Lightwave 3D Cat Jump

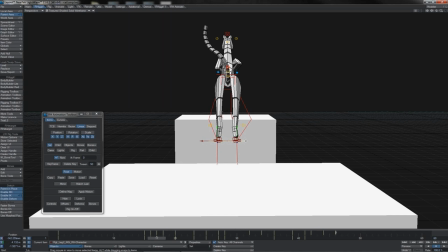(61:58)
We'll grab both of the feet IK nulls there, come into the graph editor, grab their X positions.
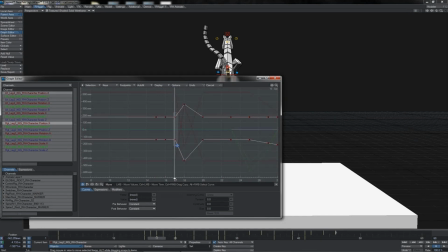(62:07)
Let's just bring that up there, and what we're going to do is delete that key there so as we get interpolation across. And let's have a look at where else we might want to make that happen.
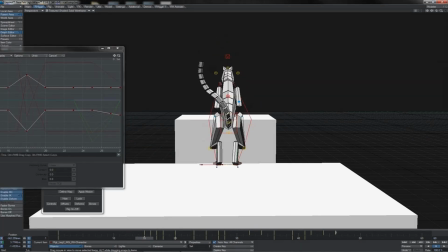(62:19)
So there we go, it's going spoing, and the legs are coming out wide like that. And are they coming together by this point? Yeah, I think really that is a good point for them to come together. Let's have a look at it play back from the rear angle here. Is that maybe a little harsh?
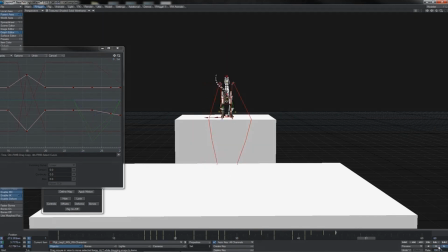(62:39)
Maybe, maybe not. I might just, rather than delete these keys, I'm just going to nudge them slightly like this. So that way he's starting to bring them together over a slightly increased period of time.
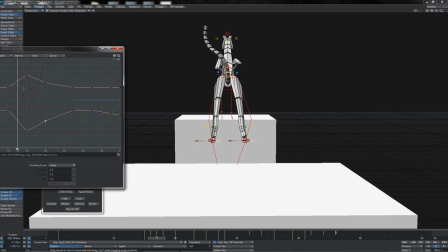(62:56)
And I also think, you know, quite frankly, on reflection, I might have pushed them a little wide apart. Maybe not. I mean, it is quite an exaggerated thing when you see it. So I'm just going to grab those keys there.
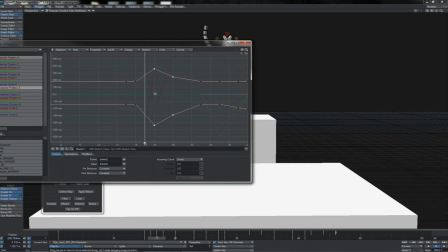(63:09)
I'm just going to use the scale tool to bring those down a little bit like that. Just adjust those ones so they're more symmetrical with the other side. There we go.
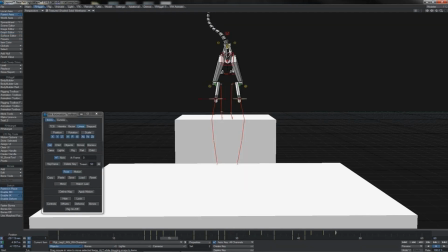(63:26)
Okay, and so looking at that in Scrub, I think that's a bit better. It's not quite as exaggerated as I had it before, which actually I think is probably a bit more realistic. And yeah, that seems pretty good. Let's spin around so we can see some other angle on it.
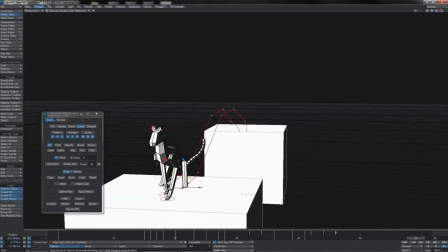(63:44)
Back here, I would say that it's pretty good. There we go.
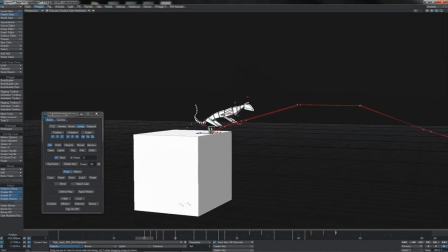(63:50)
So we've got all of that as well. So I think that looks quite nice.
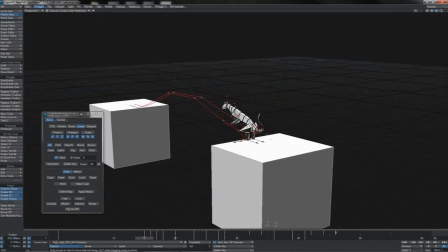(63:55)
Okay, so that's all of my little tidy ups done, I do believe.
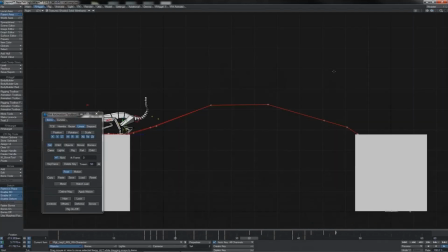(64:00)
The only thing that's really left for me to do on the linear pass that we haven't touched yet is the tail. Of course, if you remember from our reference, the tail doesn't actually do all of that much. The tail tends to be held ever so slightly elevated.
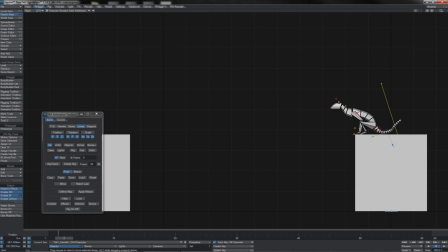(64:15)
So what I'm going to do is, as he starts to come into his down like this, is I'm going to take his tail just a little bit after. So of course we've got a little bit of overlapping action.
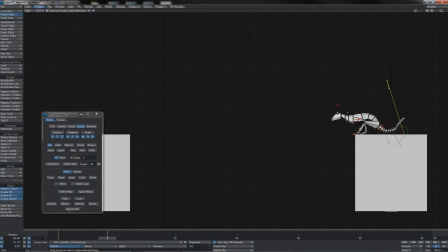(64:29)
I'm going to start to bring that down there, and same on the second one, a bit on the third as well.
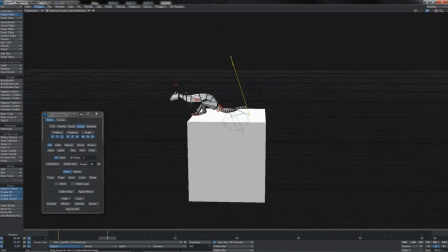(64:37)
Let's come into our perspective view so we can actually see this a bit more clearly. I'm also going to begin to straighten it out so we can come in here,
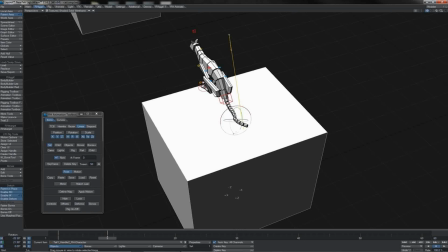(64:46)
yep, just get a little bit straighter there.
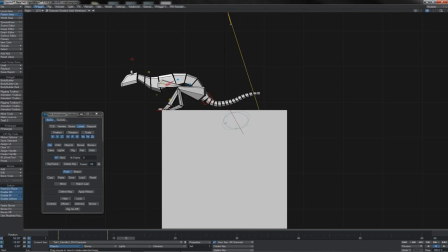(64:51)
So that's starting there, and just before, or rather just in this first frame of the jump there,
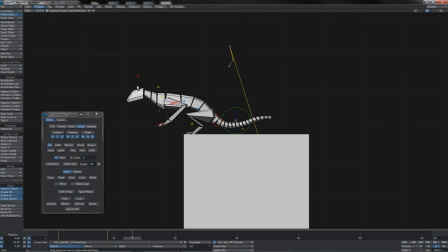(64:59)
then I'm going to have that so the tail is sort of following through in his anticipatory down
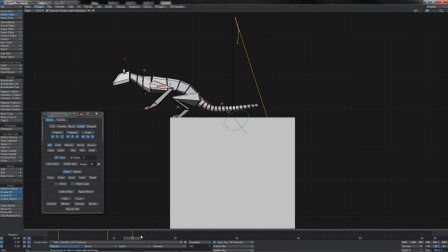(65:09)
movement like that, starting to look a bit like a kangaroo in that pose.
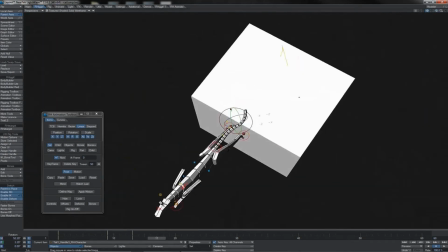(65:13)
And then as he leaps, now we really want to sort of straighten it out.
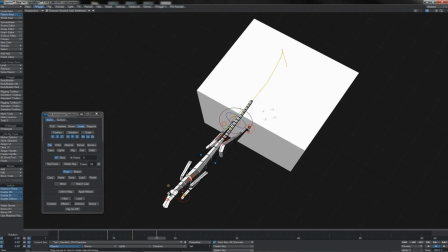(65:19)
So I take out that bend and kink there. We can look from the side. And I mean, you could put it up like this.
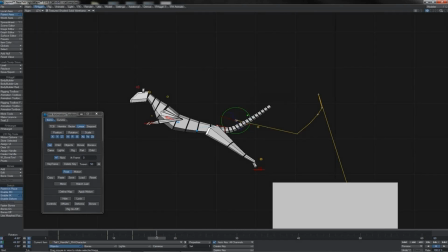(65:26)
That is sometimes seen. But in this case, we're just going to have it curved but held a little further down like this, I feel.
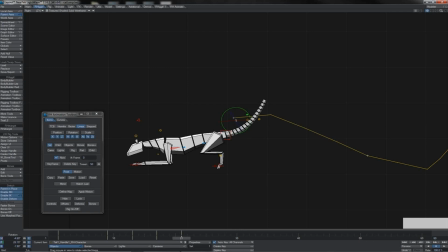(65:37)
As he comes over, we'll let it trail slightly, so we've got a bit of, overlap and pull. But again, the tail is muscular. It's not just flapping around like some passive part. He is controlling it intentionally.
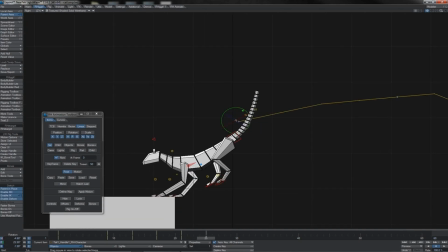(65:54)
As we come here, we'll start to see it lifting up and curling like this.